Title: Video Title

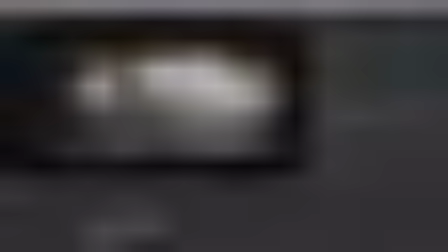715s
So, we'll just get maybe about this much, and let's make a little bit more space, and let's create a shuffle copy node and we'll plug our blur into two
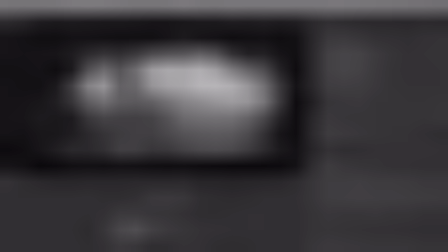733s
and our lens dirt into one and here let's take the alpha from our input number one and And let's put it into the alpha
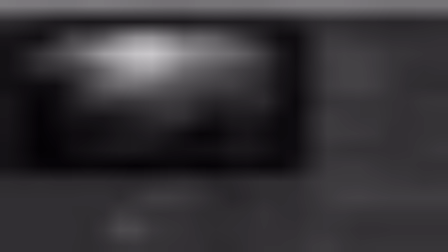751s
of our number 2. So if we click here,
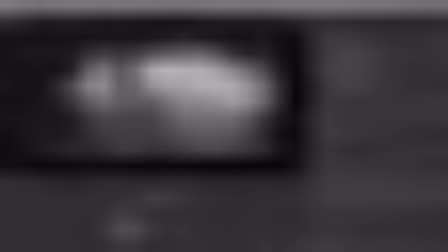754s
and now we have the alpha from 1 in here. And let me also merge this over.
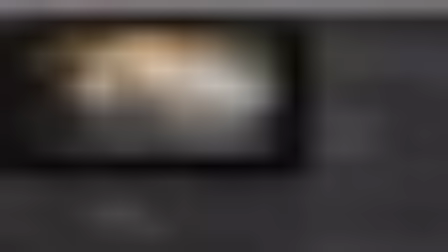774s
but let's turn down the opacity to maybe a fraction
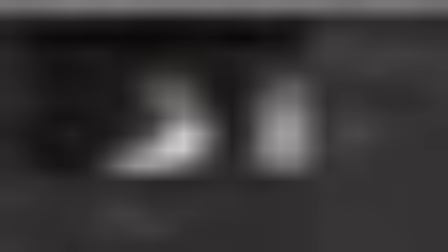780s
so we're just getting these faint sort of
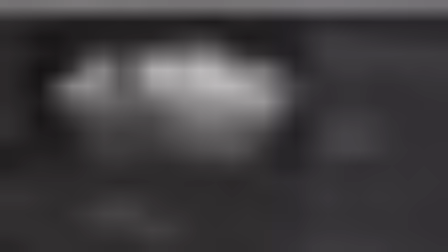786s
smudges of dirt and now let's pre-mult this and
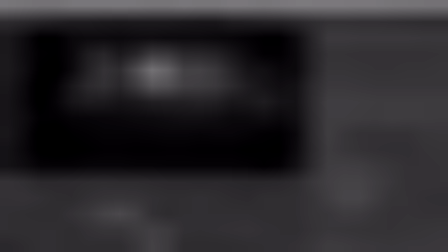792s
as we can see our lens dirt is multiplying with a blurred version of the background. So, if we now add this in here, what I want is the sort of effect of like the image coming through the camera lens in a smudged way,
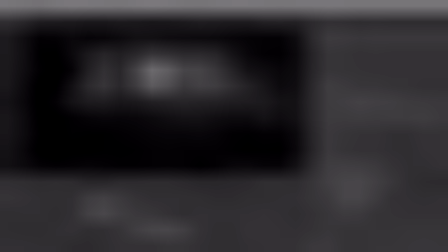811s
due to smudges that are maybe even imperceivable to the eye, but are just slightly there.
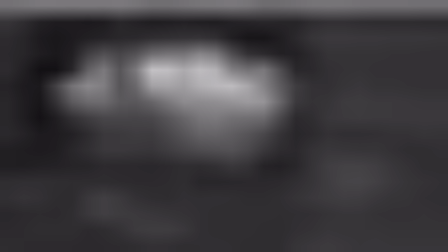817s
So, now we have this going on, but it's still a little bit too much so maybe maybe let's turn down the mix to 0.5 and
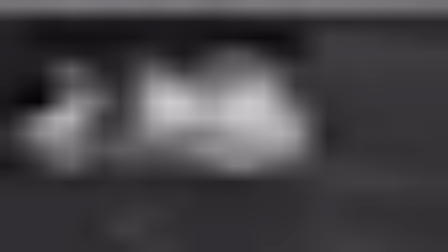830s
that's more like it and of course because this is using our live comp these will correspond to the movement of the shot and
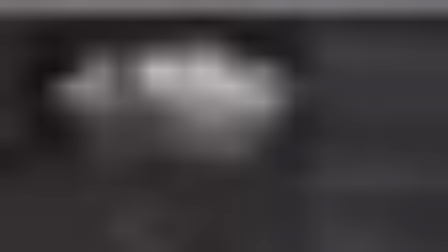839s
hopefully add a little bit of a photographic element to the shot so now we have a reasonably nice image and i think what it currently lacks is a little bit of color correction that we added in Photoshop earlier just to make it pop a little bit more.
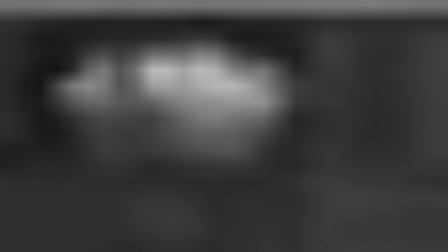859s
First I'm going to create a color correct node and I'm going to tweak the settings a little bit to make the image a little bit more blue or cyan and a little bit less red or neutral.
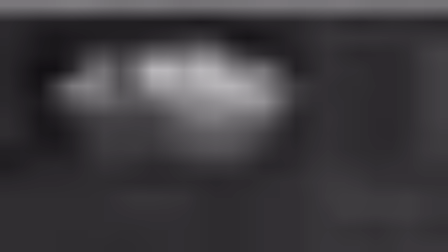874s
So first of all in the shadows I'm going to go into Gain and I'm going to click here to create these sliders. And I'm just going to drop the shadow reds a little bit, so we can already see the difference in the shadows.
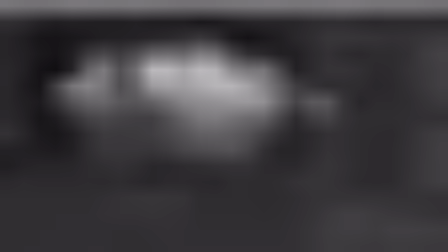889s
And maybe let's drop the blue a little bit as well, and this way we get slightly greener shadows. And then in my midtones, let's do the same, let's go into gain.
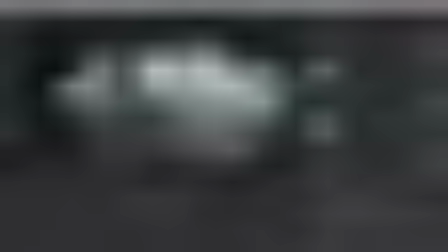904s
And again, let's drop the reds a little bit. And actually, let's make it darker overall. Something like this. Okay, so that's a lot more moody and thematic already.
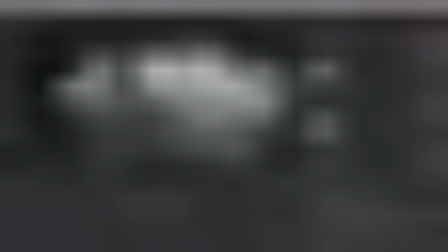922s
I kind of like it. I think it's a little bit more exciting and mysterious. I think maybe if we went into the highlights. Let's see if we can adjust any of this.
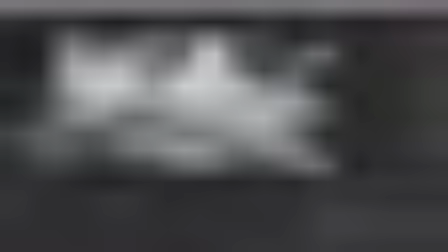Okay, maybe... Actually, maybe let's leave this. I think that looks good as is. What we could do, however, is maybe,
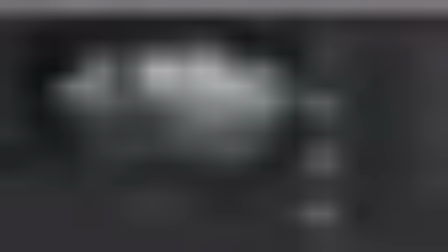949s
let's have a look at, maybe increasing the gain here a little bit.
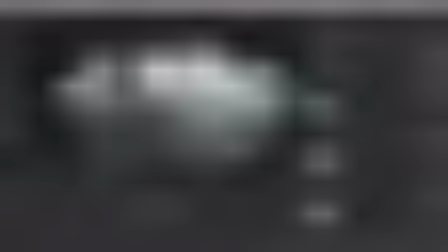958s
Just an overall increase in the gain for the whole image.